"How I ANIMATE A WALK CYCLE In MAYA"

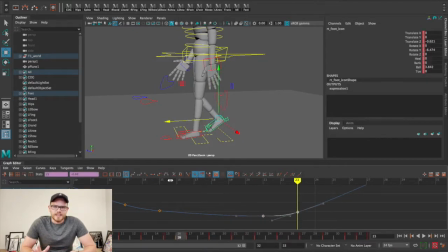(8:15)
No, everyone's got their own thing. This is what I like to do. I like to block, do in-betweens, and then power through.
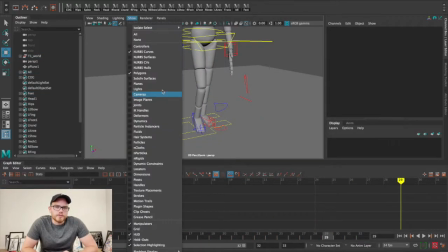(8:21)
But again, everyone likes to do their own thing. And what I like about the power through thing is that I can see it come together piece by piece.
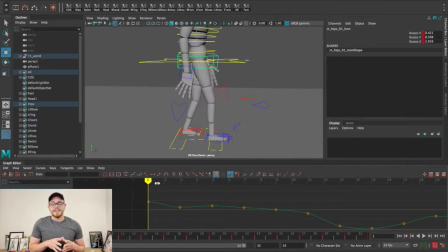(8:27)
Like, I can see what I've spent a lot of time on, and I can see also what I need to spend more time on.
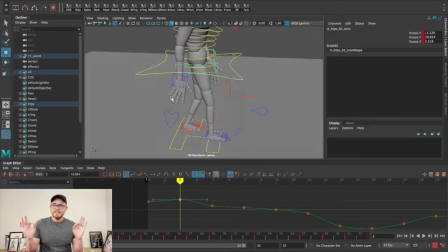(8:31)
So like when the feet, the cog, the spine are all looking sweet and awesomeness, and I see the right hand over there going,
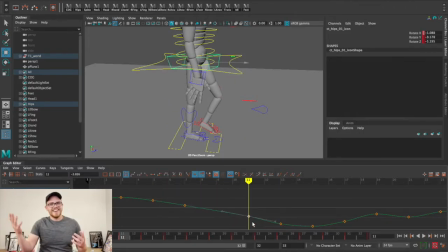(8:39)
I'm like, okay, I need to spend some time on that.
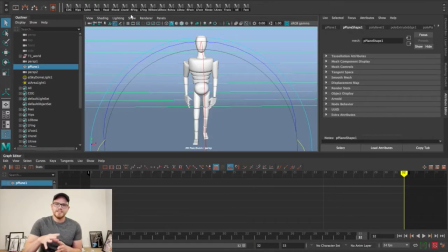(8:41)
Alrighty, so at this point in the overall animation process, I decided to render because, you know, I was liking, you know, I'm liking where I'm at, right? When it comes down to a walk cycle, I only did this for my demo reel, honestly, but I need to show off multiple sides of my walk without taking up too much time.
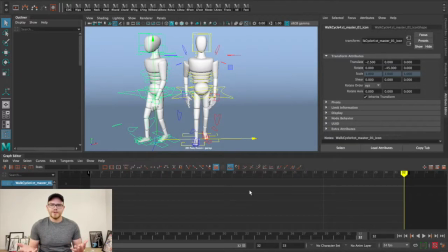(8:58)
How do you go about doing that? I thought maybe I'll spin the camera around the character, or at least 180 so that you can see multiple sides of him, but for my personal taste and how I want my demo reel to look,
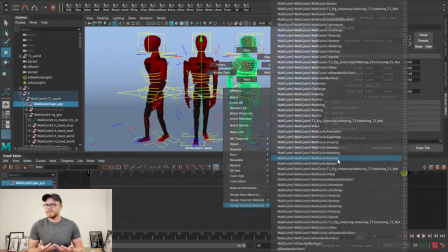(9:08)
that's too much camera movement. I was like, there's gotta be a better
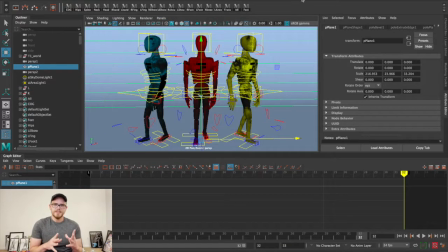(9:11)
way. So what I did was I opened up a new scene and imported my animation 3 times, facing forward,
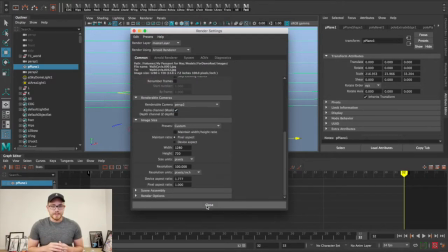(9:18)
and then the other 2 turned at 45-degree angles, so that whoever's looking at my demo reel can see front and both the left and right sides of my character.
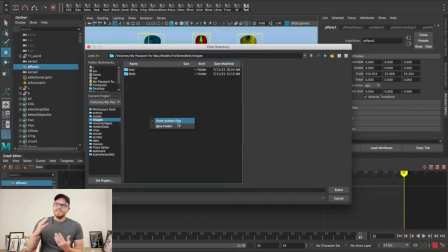(9:25)
It's all the exact same animation, and there's something I think personally a little satisfying about all 3 of them walking in complete unison.
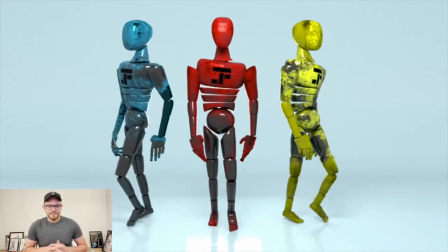(9:33)
And I chose primary colors, so I mean, like, it's aesthetically pleasing in my opinion. But anyway, don't forget, we have phase 4 to still talk about.
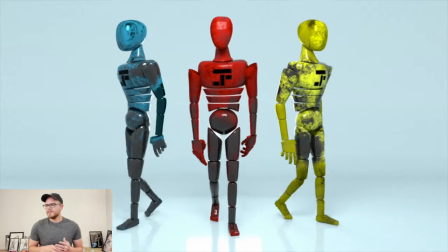(9:39)
And phase 4 is peer feedback, peer review, peer critiques, and honestly, this phase may scare people.
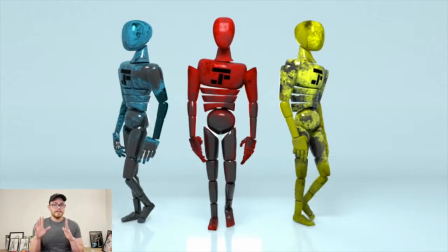(9:47)
People may be like, oh my goodness, like, I'm nervous to show my work.
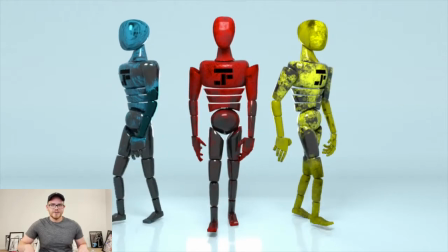(9:51)
Do not sweat it. Like, it is a little nervous to put work out there, but it's also so rewarding.
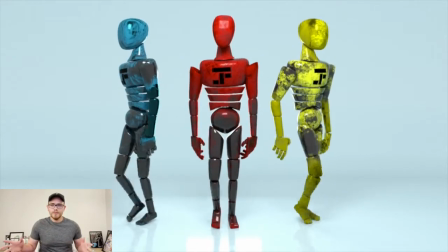(9:56)
I promise you, I promise you. Okay, so where do you put your work? Like, do you just post it on your Facebook page?
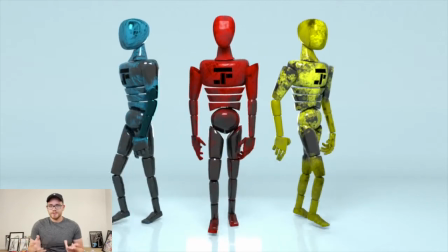(10:02)
You can, but I recommend joining Facebook groups. I'm in the Full Set Animation page group.
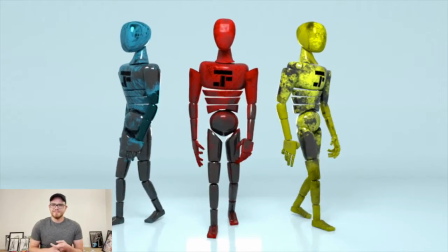(10:07)
I'm in Maya Rigging and Animation page, whatever. And I think I'm in a few more, honestly, I'm not sure. Yeah, get in some groups, get in some active groups, I must say, and then post your stuff there.
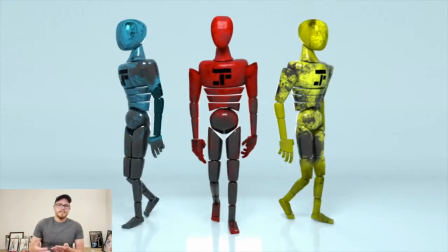(10:17)
Be like, hey, I'm working on this walk cycle, any helpful critiques, feedback, advice, anything you guys got that would be helpful.
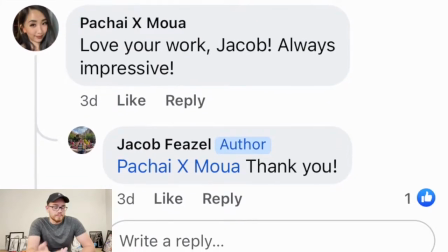(10:25)
And the benefit of doing this is you may be overlooking a problem, whether big or small, honestly, that you've gone blind to.
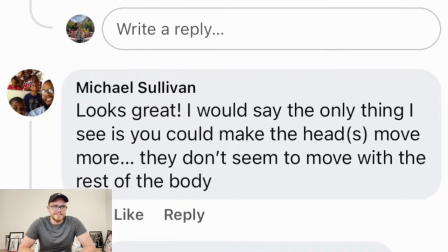(10:34)
You can't see because you've spent so many hours on an animation that like you don't see it, which is the benefit of having multiple people look at it.
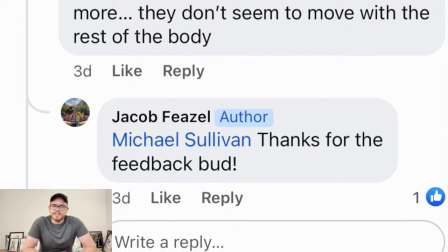(10:41)
You've got people who have never seen your project before, so something that's maybe not working will stand out to them, whereas it might not stand out to you.
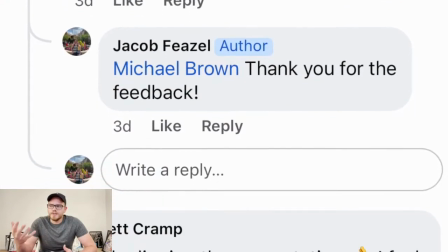(10:48)
But don't worry, like if that still makes you nervous of like, oh man, they're gonna tell me what's not working.
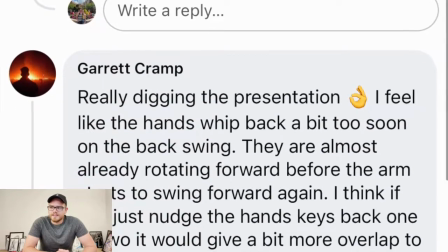(10:53)
Not all feedback is bad. I'm not saying that like you're only gonna get overwhelmingly positive feedback.
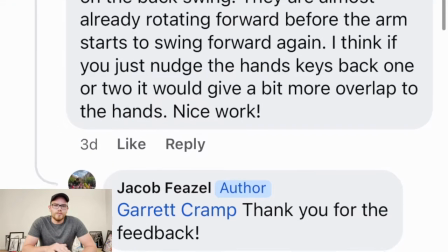(10:59)
No, you're not. But most people, when giving feedback, will give it in a nice way.
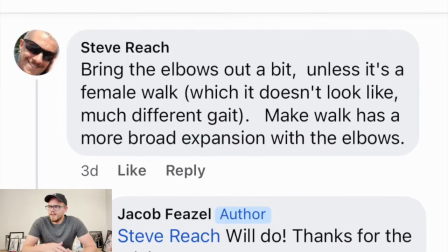(11:04)
They're not gonna like bully you. They're not gonna be like, oh man, you're so friggin' dumb.
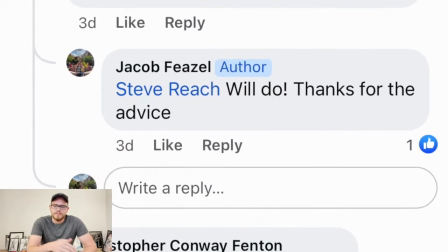(11:08)
They may be like, hey, you know, good progress, but maybe work on this a little bit. They could let you know also that you're going in a good direction.
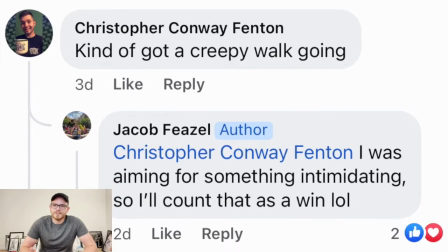(11:17)
They're like, hey man, I'm really liking this. Keep up the good work or something like that. They also could save you from going down a bad path.
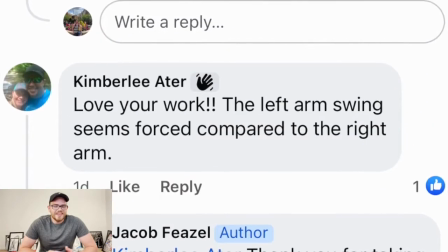(11:22)
That's all I'm saying. No, it's not. I'm gonna keep saying. They could save you from going down a bad path and be like, hey, I mean, like, what you're doing here,
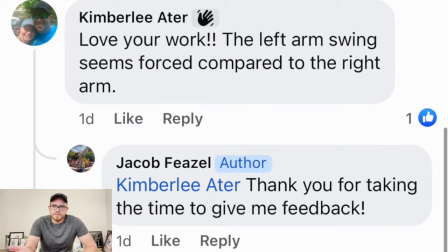(11:30)
it might not be working, may help to take a few steps back, walk cycle pun,
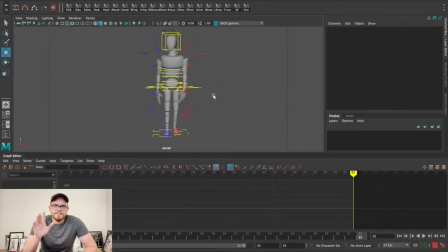(11:35)
rebuild a few of your poses. I know it seems scary, but trust me, it's for everyone's best interest, honestly.
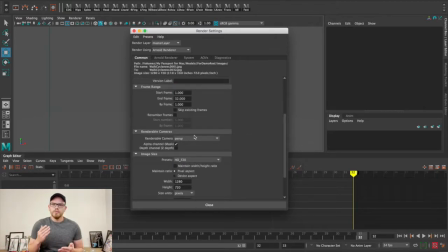(11:41)
You got these pieces of feedback, you got your reviews, your critiques, and what do? It's honestly up to you.
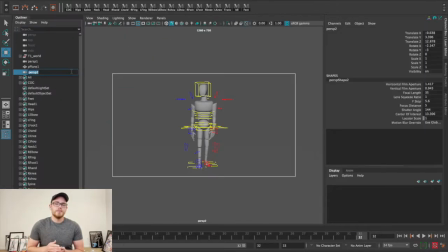(11:47)
You review it, and you make what corrections you think are needed. You don't have to do it, but it's in your best interest to at least consider the feedback you got,
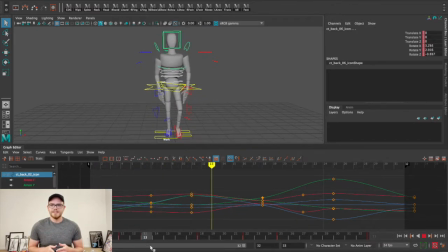(11:58)
because again, you might not see a big mistake, though 30 people on Facebook may have pointed out the same thing. Make the corrections you think are best for your animation, but still consider what people have said. And then another thing, sleep on it. You make your corrections, sleep on it. You don't have to render it or anything. You don't have to make any intense decisions where you're like, okay, I got it done, now I gotta publish it.
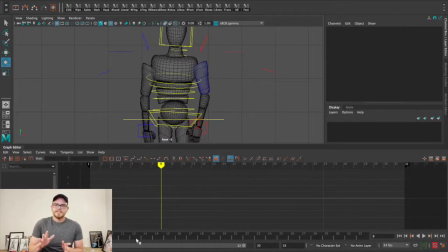(12:24)
Sleep on it.